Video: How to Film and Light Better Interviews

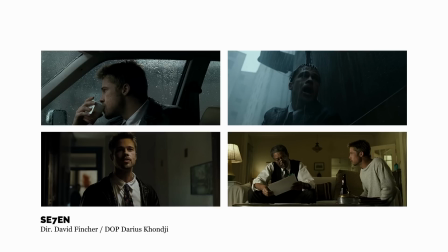(4:06)
These are stills from the film Seven, which was directed by David Fincher. The cinematographer here is Darius Khondji.
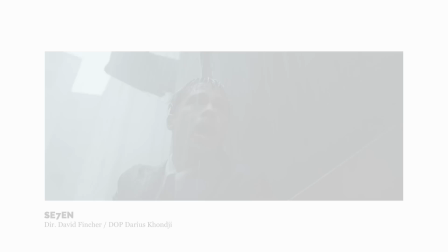(4:12)
You can see in each scene where the light is coming from. You can see outdoors a very naturalistic lighting with rain falling.
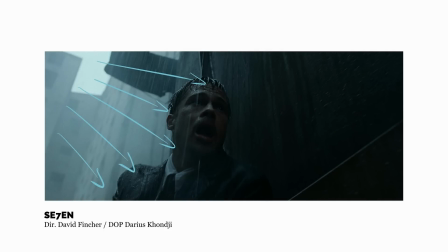(4:19)
He's not trying to fill shadows or hit Brad with hair lights or anything like that.
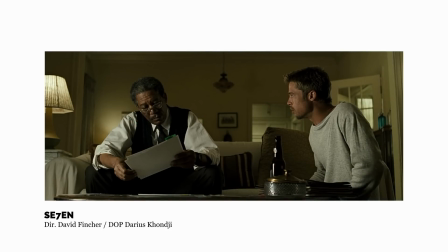(4:23)
And this shot indoor of the two talking in the lounge, you can see that the lighting is supposed to be coming from the lamp on the left. There's no way it actually is because it's not bright enough to do this, but the direction of the light and the color of the light, they're trying to sell you that the light on that left-hand side of the frame is what's lighting the two of them.
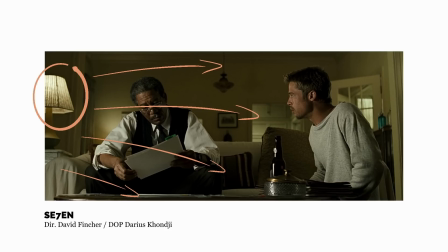(4:42)
They're attempting motivated, naturalistic lighting.
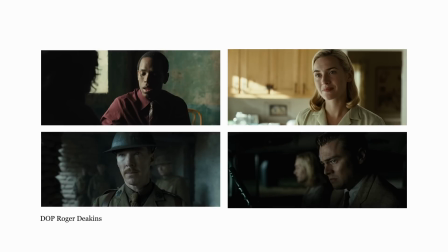(4:45)
And you're probably sick of hearing me talk about him on this channel, but Roger Deakins, for me, is a master of naturalistic, motivated lighting. He does light his scenes, but he often lights them in such a way as to make the lighting look invisible. of Leonardo sitting in a restaurant, you can
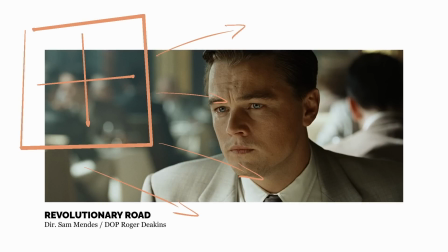(5:01)
see that the sunlight is coming from the right direction. This shot There's a bit of a bounce off the table. There's probably is lighting in the scene, but it looks naturalistic.
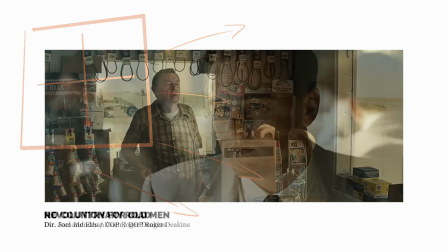(5:09)
You could buy that that is one light source coming in through a window. This shot from No Country for Old Men is a great example. I can see the lighting in this shot.
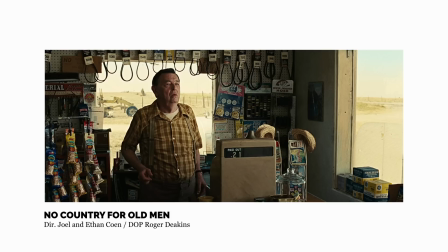(5:17)
There's definitely more light on him than there might be in that scene naturally, but Roger's made sure that the light comes from the window side, so you buy that it is actually window light, and he's maybe boosted it slightly, but he's resisted the temptation to throw in hair lights or rim lights from behind to light that subject because he still wants the scene to feel natural.
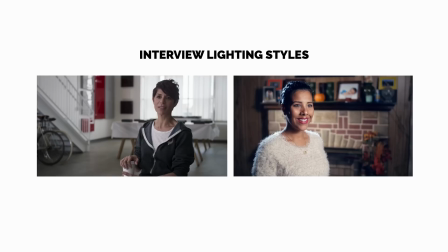(5:37)
So when I started doing research and looking at how interviewers lit their scenes, I realized that there was the same kind of separation. Some wanted to light things naturalistically, and some wanted to stick in a lot of lights and make things sort of hyper-real with lots of hair lights and rim lights and backlights.
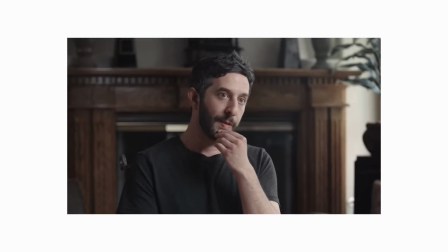(5:52)
I gravitated more towards those one light, motivated lighting, naturalistic setups.
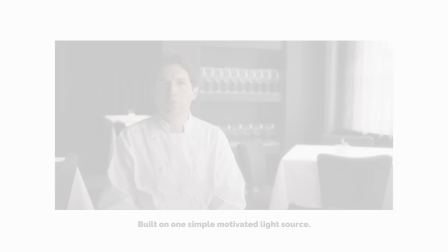(5:59)
And I noticed a few things about these naturalistic interview setups. One is that the look is usually built on one motivated light source,
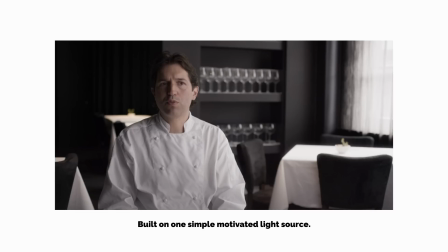(6:07)
which is just designed to lift the subject slightly away from the background by making them slightly brighter in the frame.
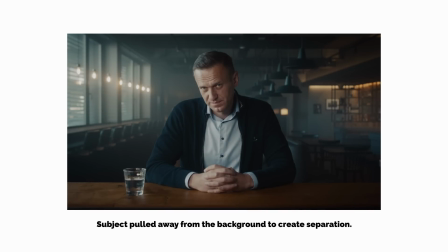(6:13)
Two is that the subject is pulled away from the background to create some separation in that depth of field and that fall off.
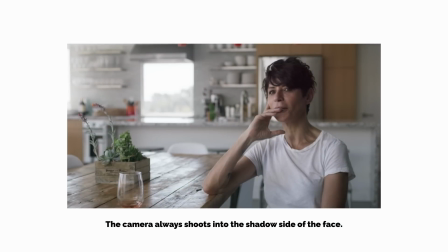(6:20)
And three is that the camera is almost always shooting into the shadow side of the face and not the lit side.
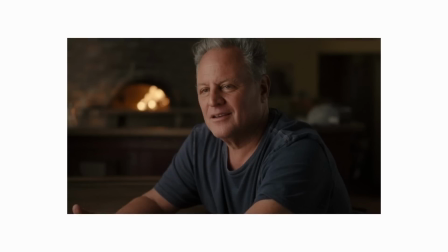(6:28)
And I'll show you how this works in the setup. This is important because it creates interesting shape and mood and character to a face.
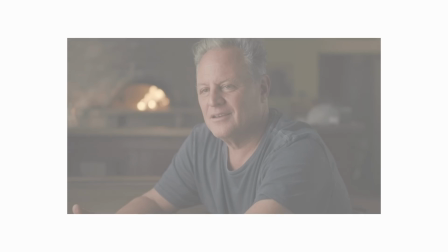(6:35)
And in fact, if we take a look at interviews where we're shooting into the light side of the face, for me personally,
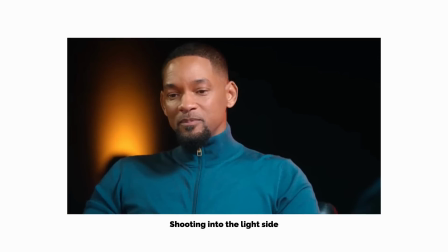(6:41)
my preference, I feel like the face starts to look very flat and washed out and less interesting.
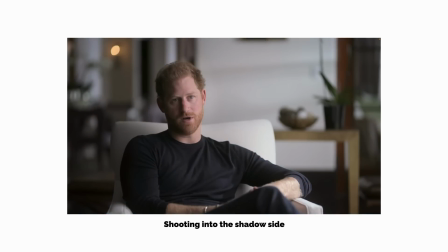(6:46)
So if you want to create that mood, always make sure that you're shooting into the shadow side.
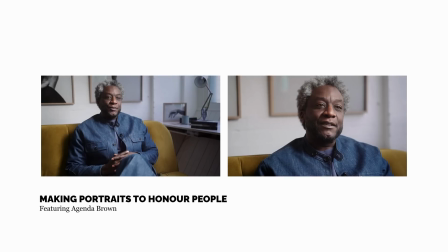(6:51)
So when you now look at stills from my interviews, the ones that I've shot, hopefully you can see that philosophy at play,
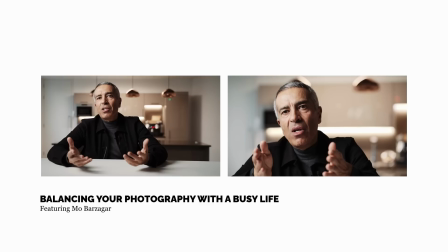(6:57)
that I'm using that one motivated light source that's coming from a direction that makes sense,
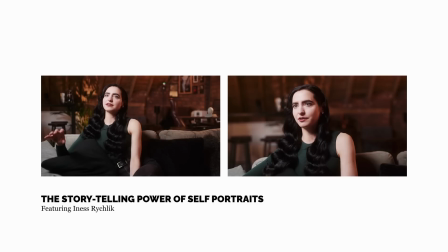(7:02)
either a window or a skylight in the scene, that I'm pulling my subject away from the background to create a little bit of separation.
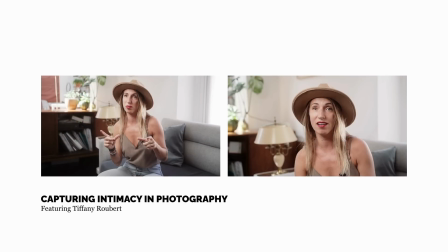(7:09)
And in my case, I'm using 2 angles for every interview so that I can cut between them.
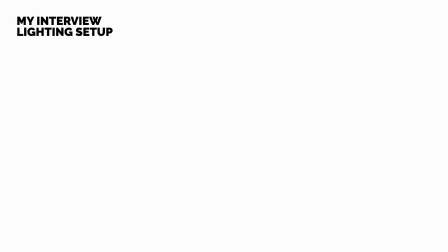(7:15)
So let me draw you a little diagram of how I actually set this up. So I think about my interview setups like an inverted kite shape, with my subject sitting at the top and me sitting down at the bottom, and the eye line for our interview being down the center of that inverted kite.
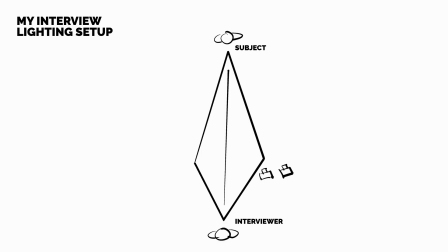(7:31)
Then on the one side of me, there will be my 2 cameras, and they'll be quite close together on a slightly different axis, but pretty close together on their tripods. One will be a 35mm and one will usually be a 55mm focal length to give slightly different focal length,
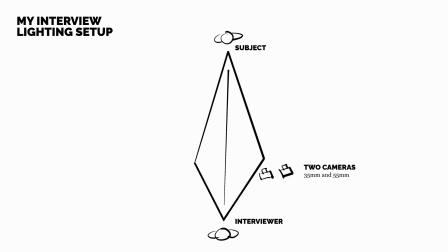(7:47)
axis, and depth of field, so you can feel when that cut actually happens and that it's a legitimate cut for the shot. That will depend on the room, because on the opposite side of me will sit my light, and the light has to sit so that it's firing light into one side of the face, giving kind of a pleasing sort of Rembrandt look to the shot,
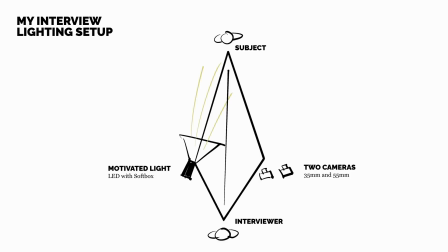(8:07)
and that light will sit on the same side as my subject as the natural light that's coming in through the room.